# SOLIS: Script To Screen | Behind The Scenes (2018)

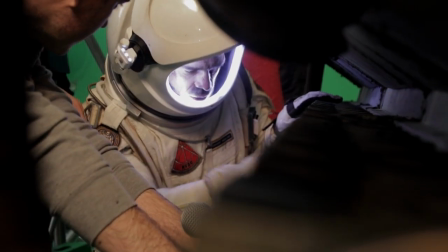(16:33) Yeah? Okay. Yeah. All right, cut there.
Because we had such a great team on board,
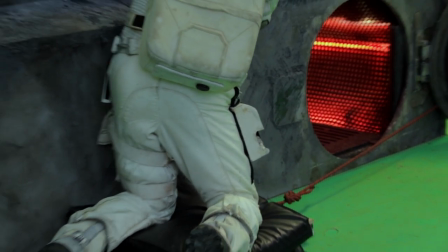(16:38)
we managed to achieve something that I feel like was unachievable in that space, but we managed to do it.
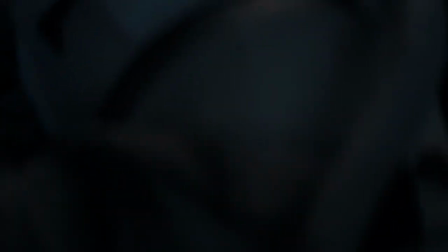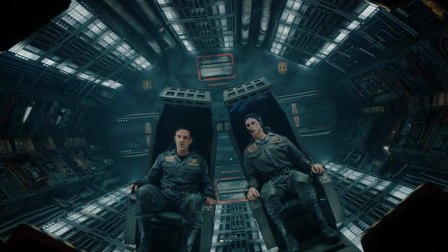(16:54) There was an outflow of steam back on the site. The harvester's drill anchors must have exposed a pocket on the asteroid.
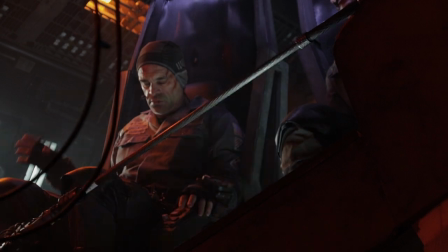(17:00)
Obviously, our film takes place kind of 90% of the time inside of the pod. Again, we had lots of challenges in terms of space.
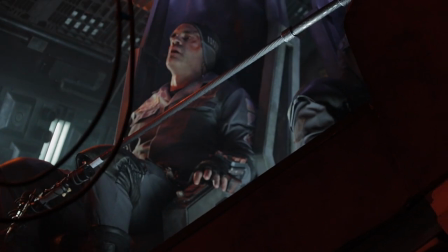(17:07) Mayday.
And shape.
Mayday. This is Holloway.
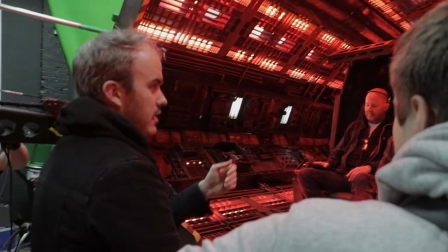(17:13) The pod turns, the sun's going behind it. Mm-hmm. And then we cut to there, and he comes into shot.
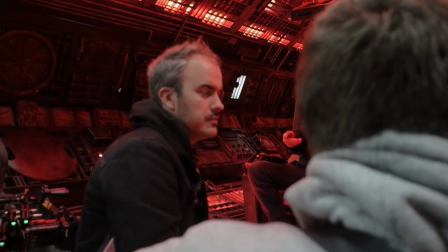(17:18) Mm-hmm. Sorry. He grabs the lever, ready to go.
The inside of the ship goes through various lighting changes.
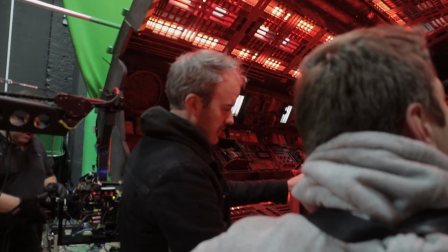(17:25)
So it starts off one colour, then goes to down the colour.
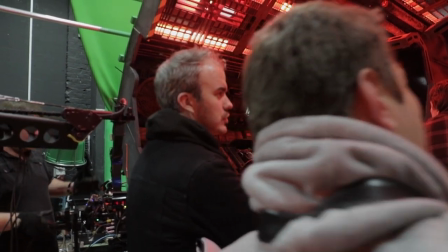(17:28)
Because we didn't want, me and Bart, the DP, we didn't want the set to just look the same.
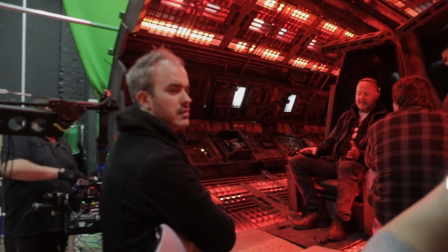(17:34)
So we wanted to try and change what we could.
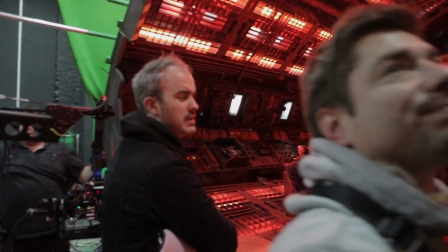(17:36)
So one moment we're on a crane, one moment we're on a dolly, locked off on a tripod, next moment we're handheld.
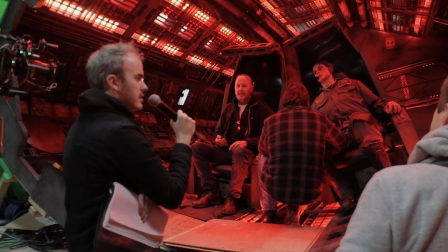(17:44)
And then the lights will change. We tried to, you know, shoot the same set in so many different ways as we could.
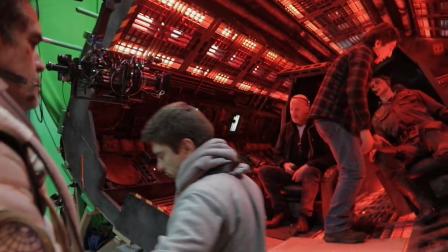(17:51) Sort Stephen out, please.
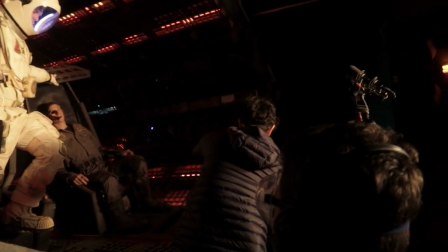(17:57) Roll, please. Sound speed. Victor 34 Apple, take one. Mark.
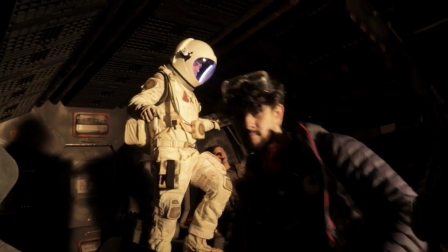(18:02) Thank you, board. Okay, and action.
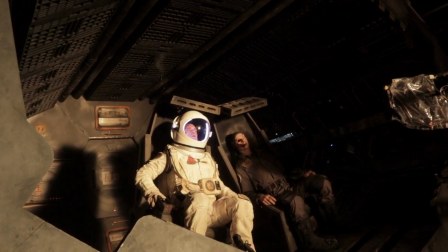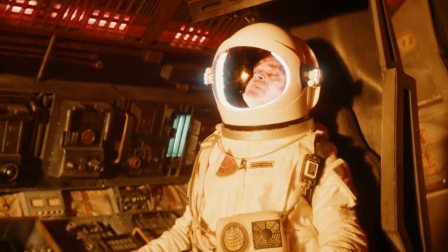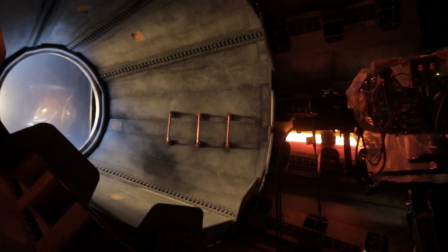(18:17)
And some of the technical achievements we'd done in that set was brilliant. And we had this light spinning on a rig, which is very inventive.
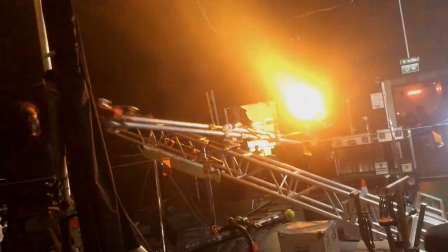(18:24)
And I think with low money, when you have little money and little time,
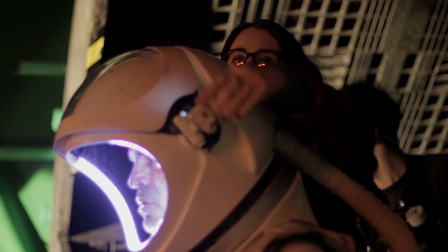(18:28)
you squeeze out what talent you have, and everyone's thinking on the go, and well, how are we going to make this work? Like,
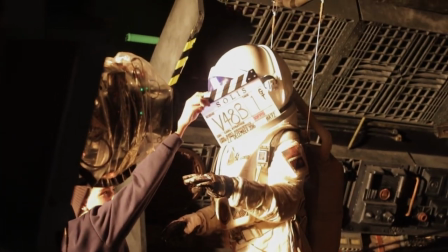(18:34)
this doesn't work, we can't do that, how are we going to do it? And I think that's when your talent shows, when it's going wrong, not when it's going right.
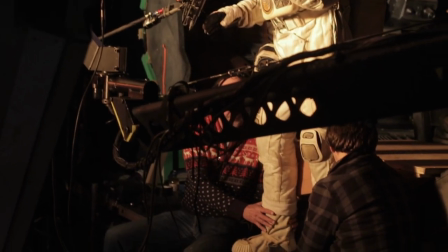(18:43) 3, 2, 1, action.
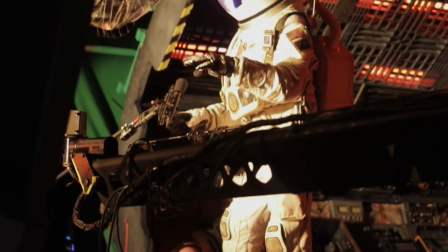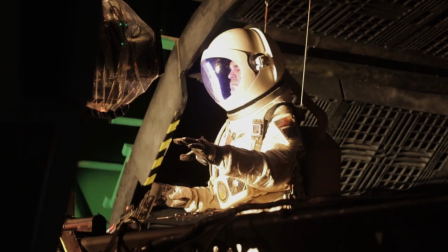(18:50) And one more flop. Slowly down, keep rolling.
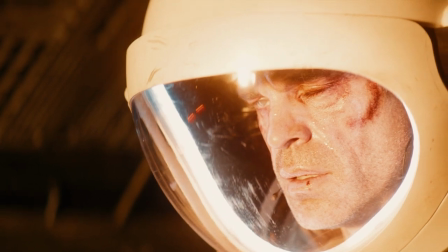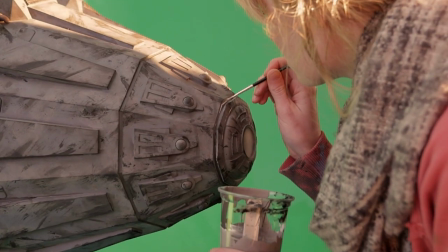(18:59)
Because we wanted to keep SOLIS as practical as possible and not rely too much in post,
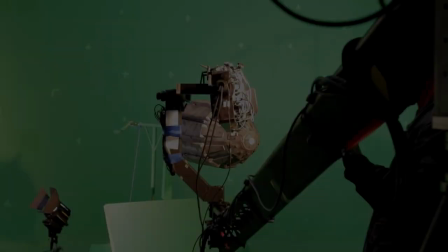(19:06)
we actually created the Capira and the Hathor as miniatures.
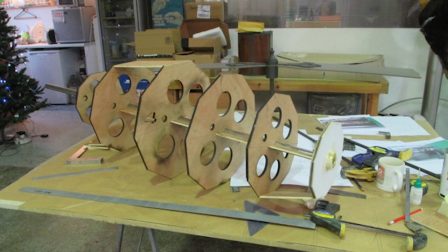(19:15)
So the escape pod itself went through quite a few design aspects.
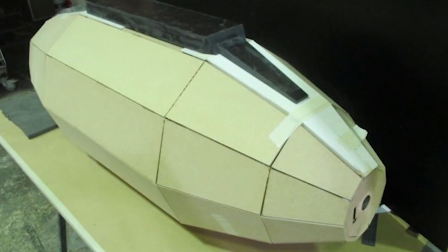(19:19)
DB Props then took our designs and made them into these brilliant miniatures.
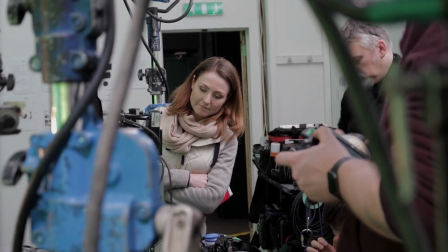(19:24)
Originally it was egg-shaped. Because I like the idea, it represents rebirth, because Holloway goes through his kind of transformative process.
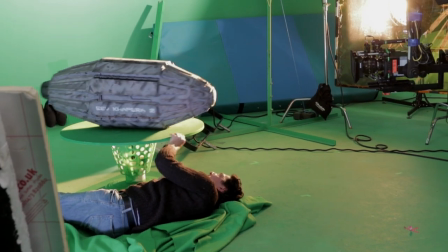(19:33)
And
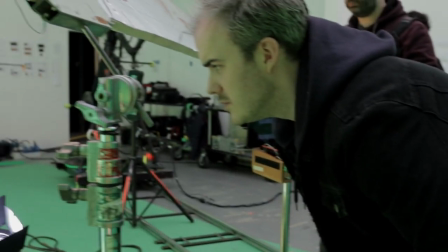(19:37) action.
It's as close as egg-shaped as we could get without it looking like a giant egg floating through space.
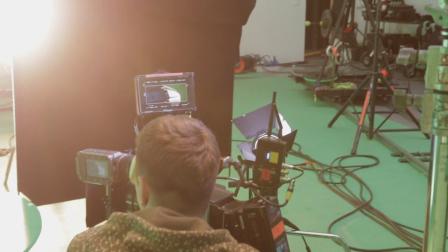(19:44)
Capira is the Egyptian goddess of rebirth. She has lots of names, but that's one of the many names.
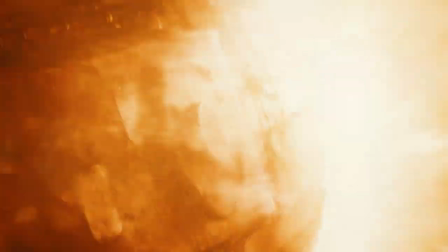(19:51)
Hathor, the name
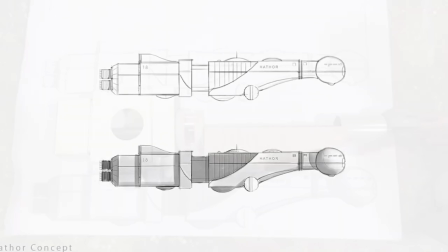(19:57)
is the Egyptian goddess of motherhood and feminine wisdom, because Roberts,
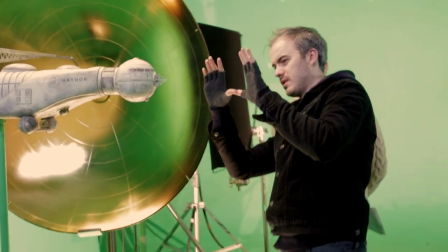(20:06)
for me, she kind of symbolizes feminine strength. So she's the hero.
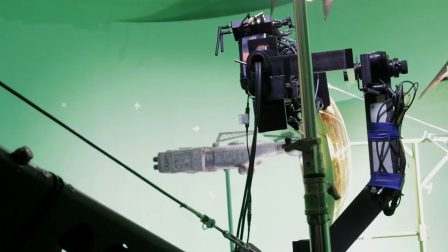(20:11)
She saves Holloway. Holloway isn't the hero at all. Hathor, the meaning of Hathor represents Robert's quality in the film.
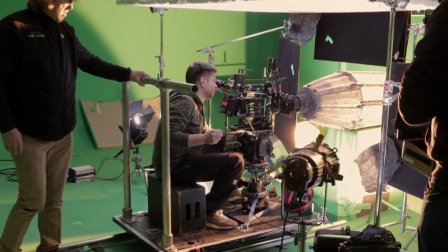Physically demanding? I probably whinged more than was physically demanding.